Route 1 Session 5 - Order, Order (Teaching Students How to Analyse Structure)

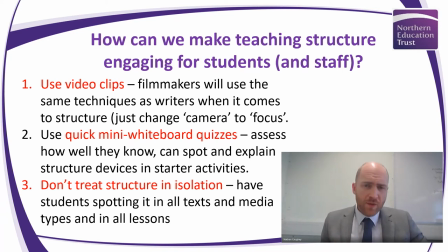[20:02]
As we've mentioned before, the exam board AQA even discussed themselves about how the teaching of structure is very similar to the teaching of media and film study. So actually we could and should be using film clips to kind of support our teaching of structure we can look at the structure of a
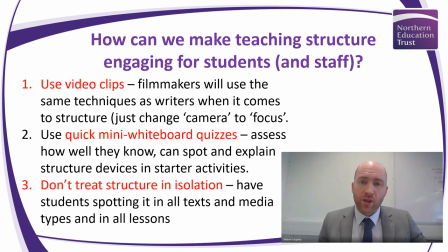[20:21]
certain scene and then we can look at that scene as it's written in a novel so one great place to go for that would be film adaptations from novels looking at a scene in the movie and then comparing it to an extract would be a great way to start particularly to engage
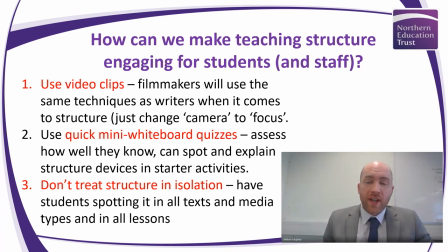[20:37]
students and then all you need to do really is just change the word camera to focus get your students to understand that that's really what we're trying to do and what you will find is students who studied media are very very good at structure because they're used to doing that another thing you can use is kind of quick mini whiteboard quizzes
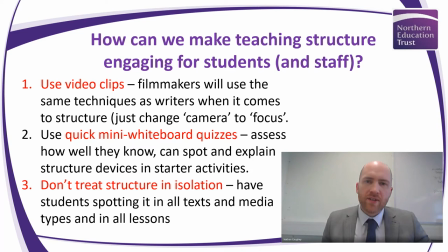[20:56]
so um assessing their knowledge of the structure techniques um assessing their ability to identify different structure techniques within a text can be something that can be done in 30 second interactive whiteboard quizzes and i'll show you an example of that in a moment so you can see how you could run that and
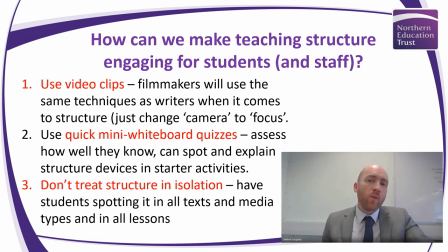[21:15]
finally not to just teach structure in isolation don't just have one or two lessons focusing specifically on structure making sure that that's interleaved and interweaved throughout the curriculum and that we're constantly referring back to structure so that students are able to do the same thing they understand
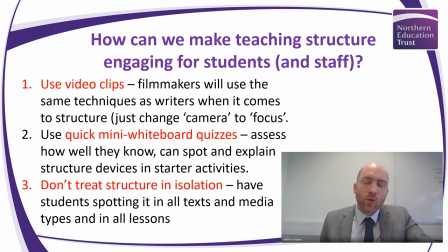[21:32]
that structure is a part of everything all writing and all reading will have some element of structuring it as well so we can get them to spot it not just in different texts uh not just in different lessons but also in different media types as well so what i'll do is i'll show you
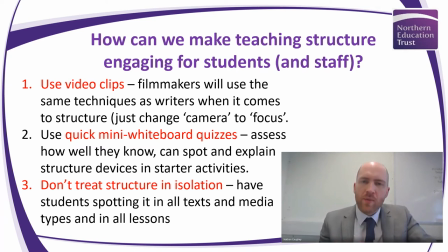[21:48]
some examples now of how you could do that so we're going to start with a film clip um from hunger games my face is going to leave the screen thankfully and so you'll just hear my voice and what we'll do is we'll go through the the clip um part by part and i'll kind of
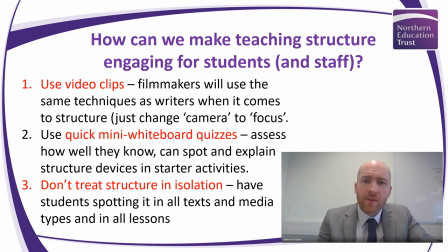[22:02]
discuss it as if i was discussing it with a class uh in terms of the structure devices that you might find in that clip
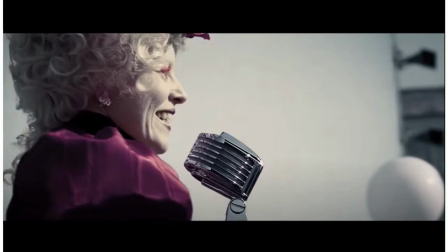[22:12]
okay so the scene opens with a focus on this character Effie Trinkett we're immediately establishing the lavishness of this character the decadence of this character look at her makeup almost the ridiculousness of her as well the the makeup for us as an audience or a reader we'd see as being a little bit
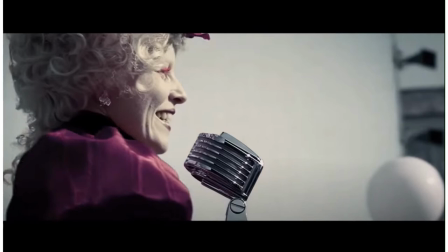[22:32]
over the top and so it represents the kind of extravagant nature perhaps of characters in the capital
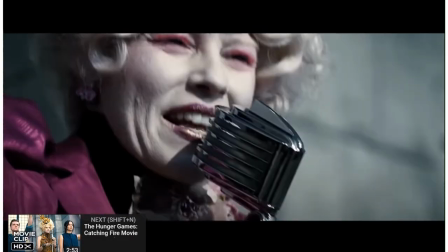[22:38]
so let's watch on now notice
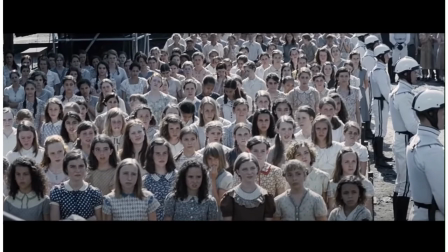[22:44]
that we shift focus from the character Effie Trinket to the the crowd in front of her and we'll continually shift focus like this and the reason is that the writer or the director wants to establish the contrast between these two we've got
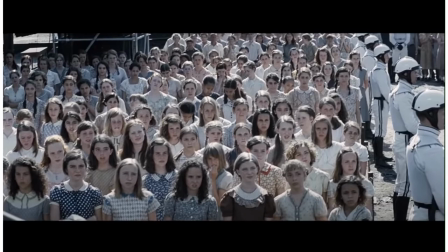[23:03]
the immediately establishing the lavishness of Effie Trinket contrasting with the poverty of these children look at their faces Effie Trinket was excited and excitable these are obviously nervous and fearful and also look at the clothing very plain lots of greys
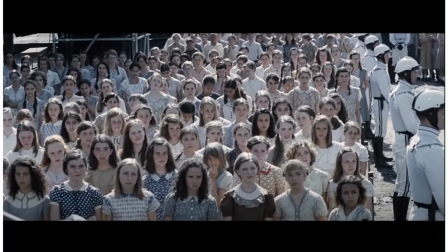[23:20]
and lots of whites and perhaps the white could represent the purity of these young people as they go into into
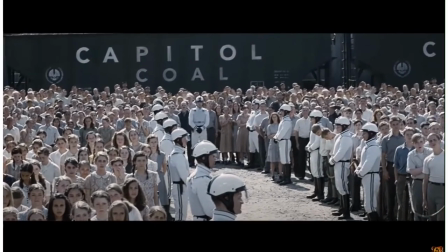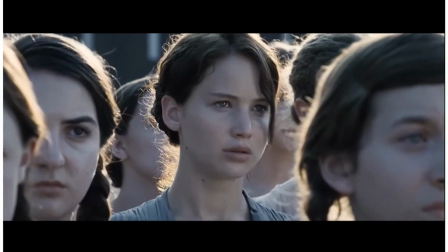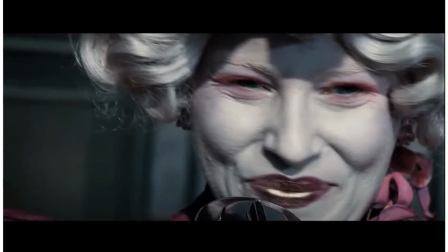[23:43]
battle now notice how close the camera is we really are zooming in though if this was a text which you'll read later obviously it goes into a lot of description about her and again that is really because we want to dive into the character herself and what she's feeling and and we want
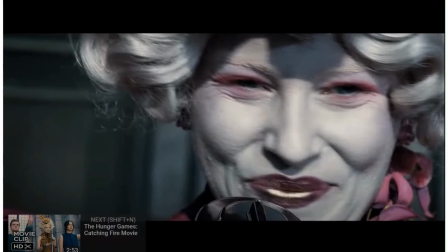[23:58]
to see it through both their eyes and her eyes so we can see a contrast in how they experience this scene
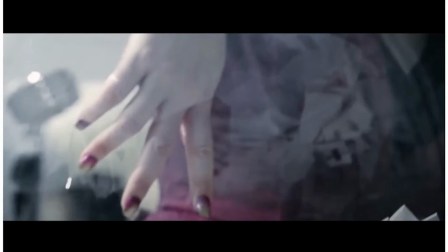[24:17]
obviously the camera now is zooming in on her hand as she reaches for the name obviously this is building tension and it's about the selecting the hand now the hand could be important as well because obviously hands can represent all sorts of different things um she's obviously got um nail varnish on representing
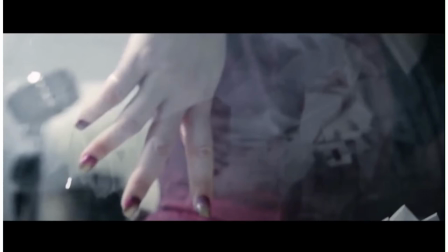[24:35]
again her lavishness but also the selection the grasping the kind of the fact that this whole scene is about selecting someone and picking them out so we've got that motif perhaps of hands which could also represent humanity you know joining hands together and the isolation of these characters
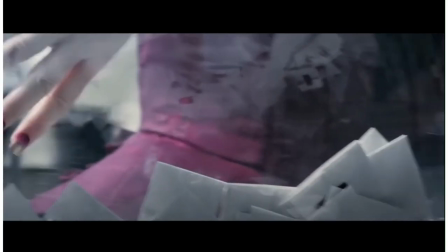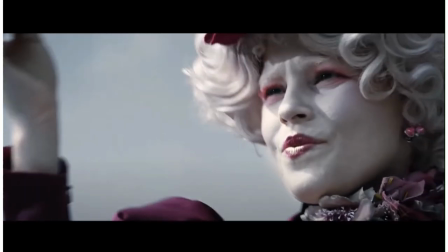[24:59]
now she holds up the paper here the paper could be symbolic as well if you've watched the the movie analysis of the movie it we had opened with a fragile paper the paper representing the fragility of the boy perhaps here the paper could represent the fragility of the the teenagers in this scene
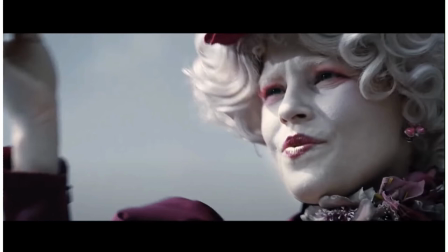[25:18]
particularly of Primrose which is Katniss's sister now
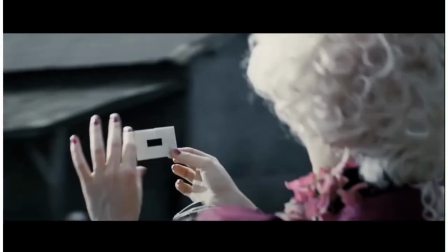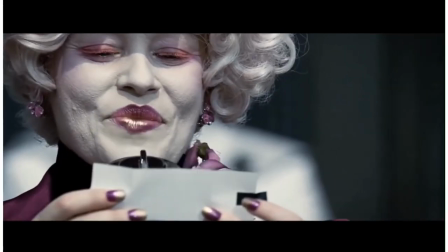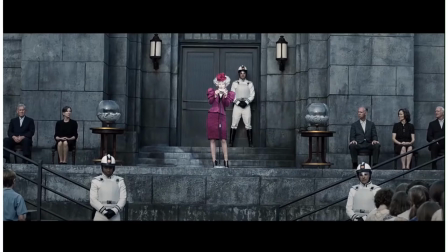[25:34]
again notice how quiet it is in this scene obviously creating tension and writers will do similar things but as well notice that we've now zoomed out we can see on the stage all the kind of important people and notice how they're distanced from the the normal people there the the teenagers are at
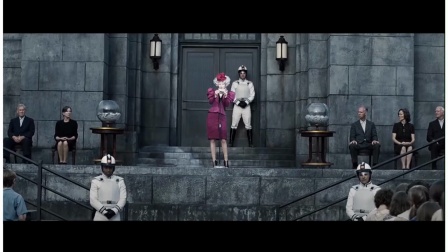[25:54]
a distance and we've also got the guards here so visually we're seeing a separation and writers will do that same thing with the imagery that they use as well obviously
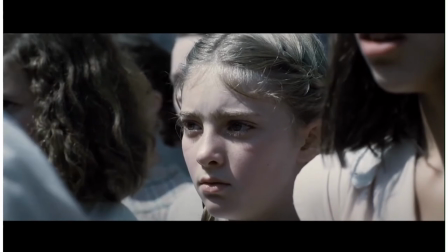[26:08]
the camera will zoom in on Primrose look how close we are to her reaction we're looking at her facial expression here because we want to capture the fear and shock in her face
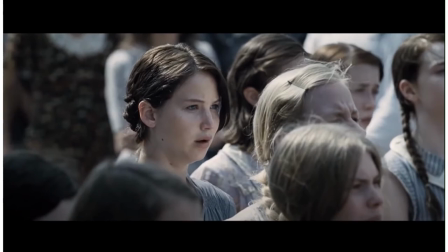[26:21]
and then the camera will continually shift or the focus if we're writing this will shift from Katniss to Primrose from sister to sister to show their connection as well now
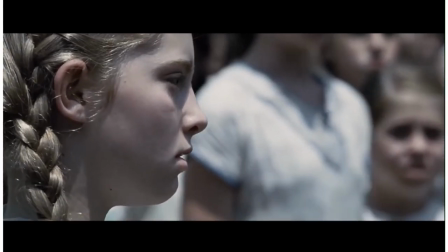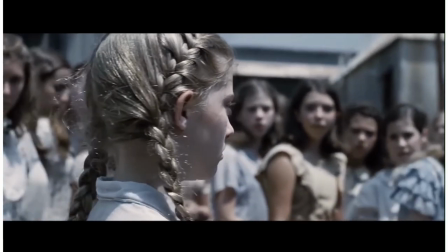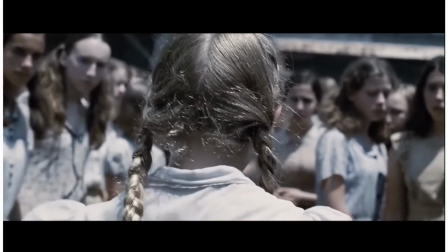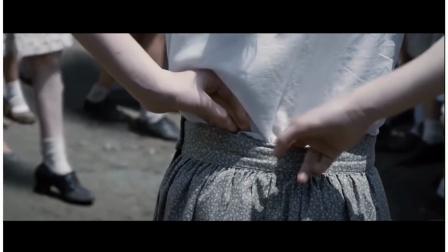[26:49]
the focus is moving with the character because we're meant to empathize with this character so the focus shifts along with her on a journey but also notice the innocence we've got the white here for the representing a purity she's wearing pigtails again representing her youth and innocence look at as well that the
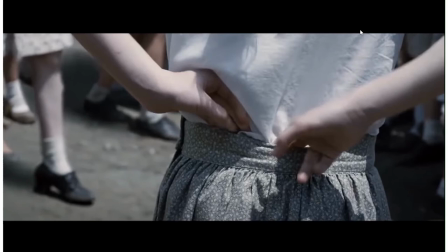[27:08]
the focus is zooming in on her tucking in her shirt showing just how inexperienced she is and how she's not ready for this task that she's supposed to endure the
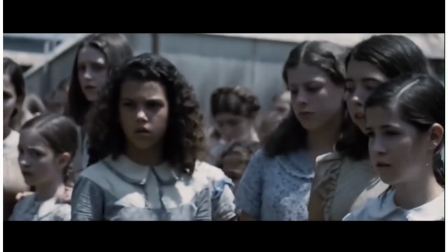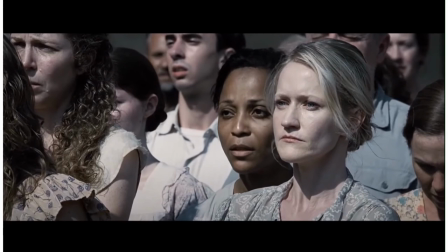[27:26]
focus then shifts to a mother again to show the contrast in reaction the mother stands stoic she doesn't do anything we can see it from a facial expression obviously she's upset but she doesn't feel capable and that contrasts with the later expression and reaction of Katniss Primrose's sister okay